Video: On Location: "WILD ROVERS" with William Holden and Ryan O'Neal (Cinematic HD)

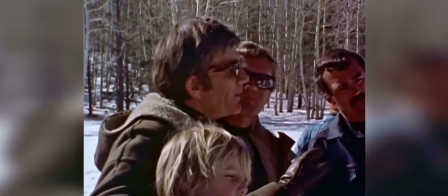[4:11]
Anyway, you're oriented to where you are. You've got the horse's head in at some point, so you know you're up there on that Except horse.
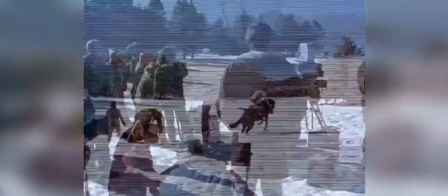[4:19]
A bond of mutual respect builds between the two actors as they work together on the film.
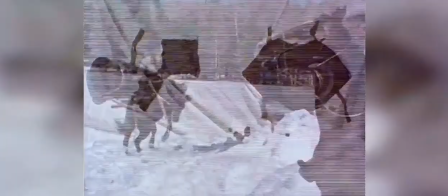[4:29]
Edwards keeps the continuity of the horse breaking scene going by shooting it with many cameras, both on the ground and in the air.
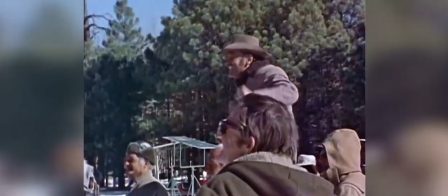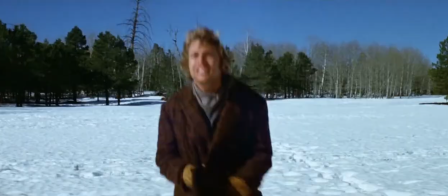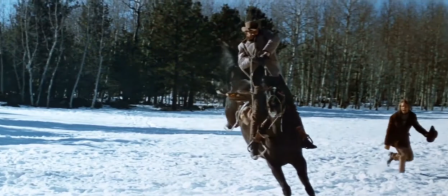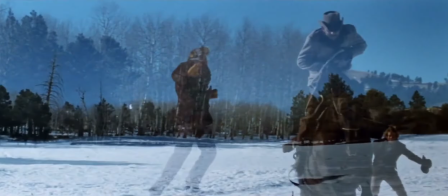[4:52]
By slowing down the cameras, the director almost creates a ballet out of the action,
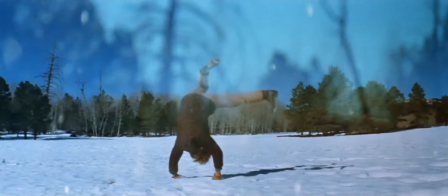[4:59]
with the snow fanning out like a spray of jewels.
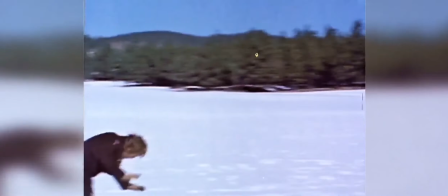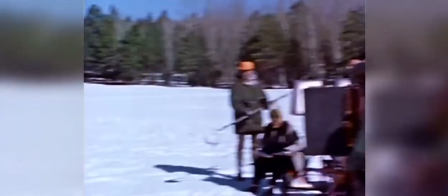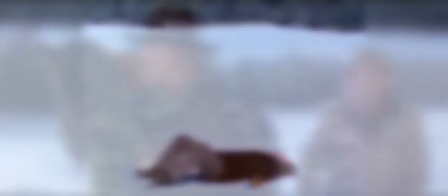[5:13]
Even for a robust young actor like Ryan O'Neal, the all-out effort is exhausting.
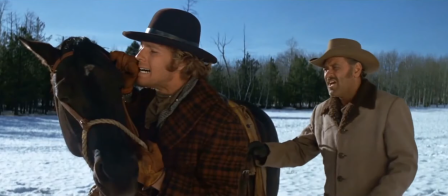[5:19] Okay, you can let her go now.
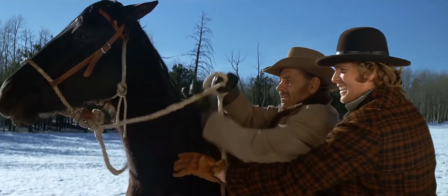[5:24] How come Daisy? First girl I was ever in love with when I was about 8. She was a sweet little thing.
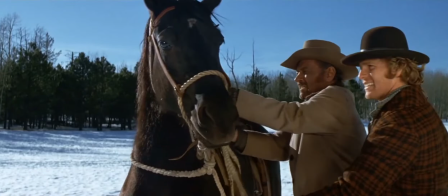[5:31]
Let's take a look at the finished scene with the San Francisco peaks and Hart Prairie in all of its winter glory,
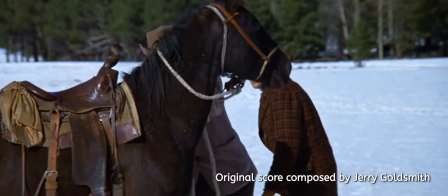[5:38]
complemented by a sweeping musical score by acclaimed movie composer Jerry Goldsmith.
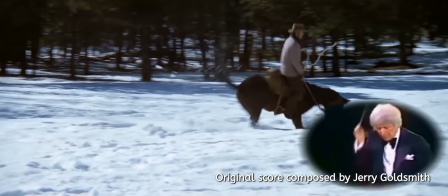[5:43] Okay, let's do it!
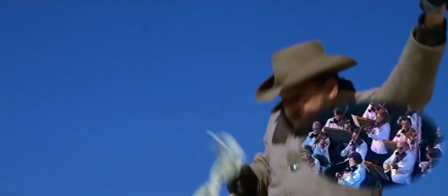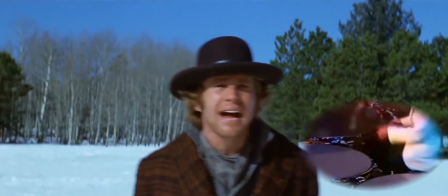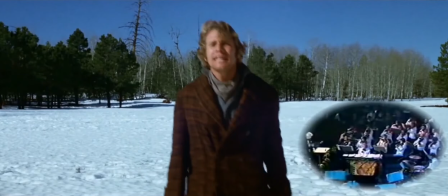[5:58] Oh, I bet you didn't have this much trouble when you was 8. Stay on her, Ron. Stay on her.
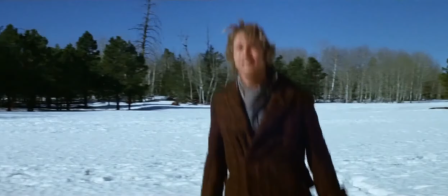[6:02] Hold on to her. That's it. That's it. Ride her now. Ride her. Waltz with the lady. Waltz with her.
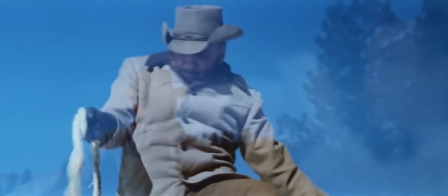[6:07] Woo! You're doing it. You're doing it. Hang on to her now. Hold her, Ron. Hold her. Ride her. Waltz with the lady. Woo!
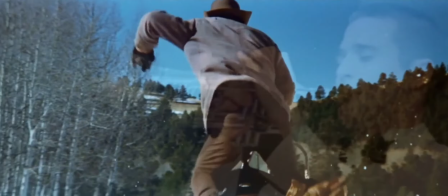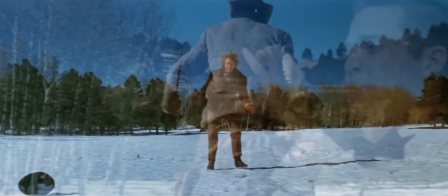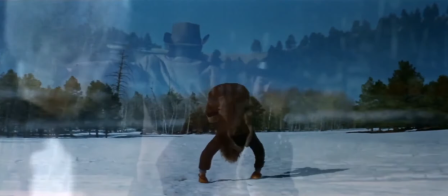[6:25]
I think one of the final westerns, the last western I did, was a picture called The Wild Rovers, and William Holden was being chased by the bad guys,
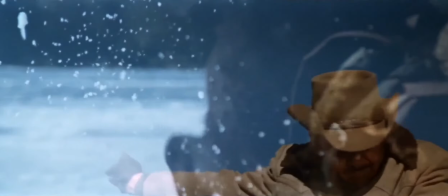[6:34]
and he knew what was going to happen. They were going to kill him, but I was really trying to stay inside the character,
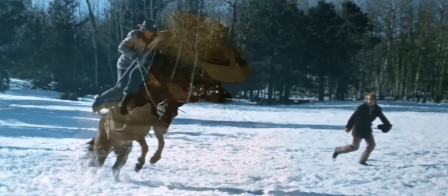[6:41]
and Blake Edwards, who directed the picture, really went along with me on that, and it worked wonderfully.